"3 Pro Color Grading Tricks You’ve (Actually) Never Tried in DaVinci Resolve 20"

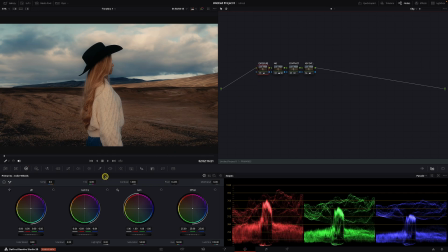[4:07]
But let's combine primary wheels with the white curve adjustments. So let's open our curves over here. And then I'll create 3 points on my curve in the shadows, midtones, and highlights. And a tip here is to hold the Option or Alt button when doing this to avoid the curve moving.
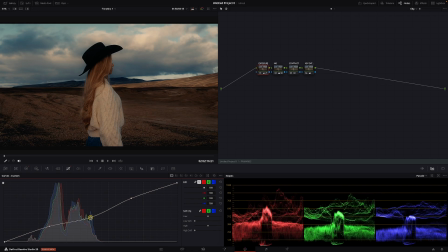[4:26]
And now let's start pushing the curve down gently and gradually to create darker look.
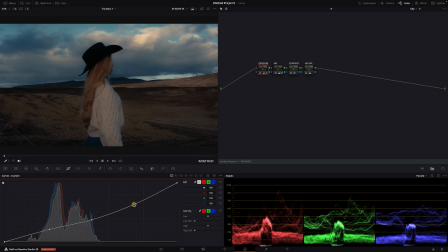[4:33]
And then here we can adjust highlights, like this. I want a bit more of the definition.
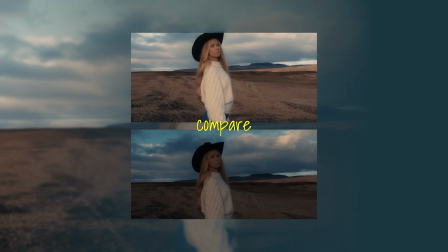[4:42]
And this is our before and after. We have completely changed the mood of the clip.
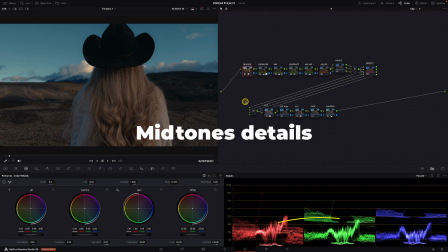[4:48]
And the third tip would be to use the Midtones Details control. Midtones Details control enhances or reduces contrast in the midtone range. which includes most of the fine textures in faces, fabrics, and surfaces. It makes textures pop or smooths them out without affecting highlights or shadows much.
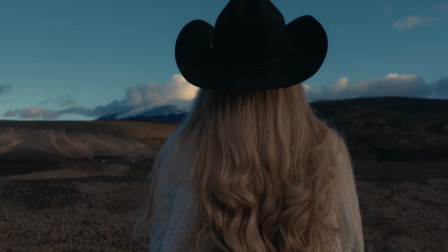[5:07]
So let me show you how this works using this clip. And again, this is our before and after.
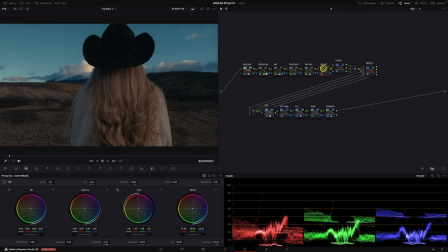[5:13]
So let's perform these adjustments using this adjustment node over here.
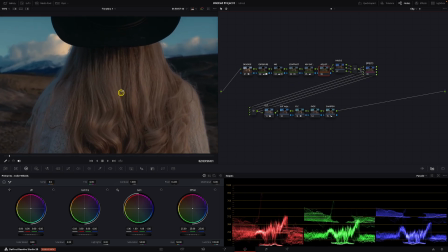[5:18]
And I will zoom in as I want you to be able to see the structure better. Okay, so when we push the Midtones Details slider to the left, we are getting that soft, dreamy look. And when we push it to the right, we make it pop. As I have mentioned, we enhance the contrast nicely in the midtones range.
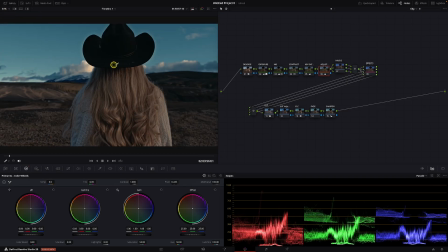[5:35]
This is before and after. So let me zoom out to show you before and after. But I have pushed it to the max so you can see it on YouTube. But now I have noticed that it's a bit too much for this clip as it makes the details around the hat look too funky.
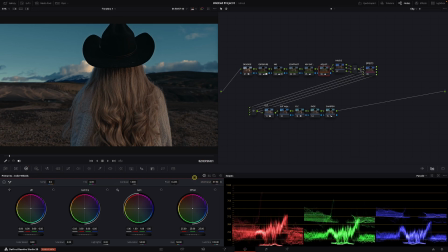[5:53]
So let's take out a bit of it, like this. And this is before and after. And now I also want to show you why we shouldn't really rely on the sharpening tool in DaVinci Resolve if we want to boost the contrast. So let's reset what we have done and let's go to the blur tab over here.
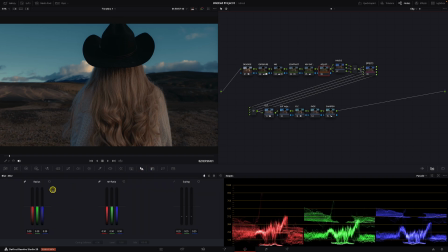[6:13]
And then if you have purchased my course, you can also find a link to it below this video. You know that for the sharpening, we usually can only go down to 0.46, not more than that.
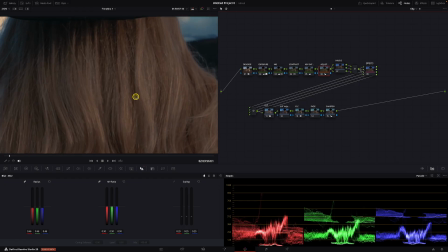[6:26]
So let me zoom in to show you before and after.
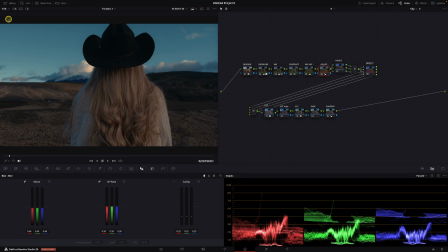[6:31]
I really hope you can see it. It's a very, very subtle sharpening effect, because if we push more like this, we are getting this very exaggerated look that degrades the image and makes it look overly processed.
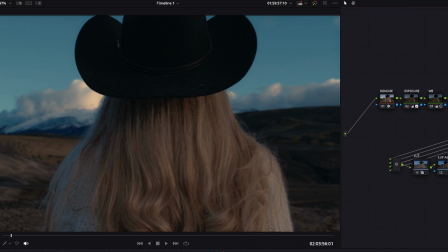[6:45]
This is before and after. So this is something to keep in mind. Thank you so much for watching my videos, guys. I hope that you like them. If you do, hit subscribe and don't forget to leave a comment below. See you soon.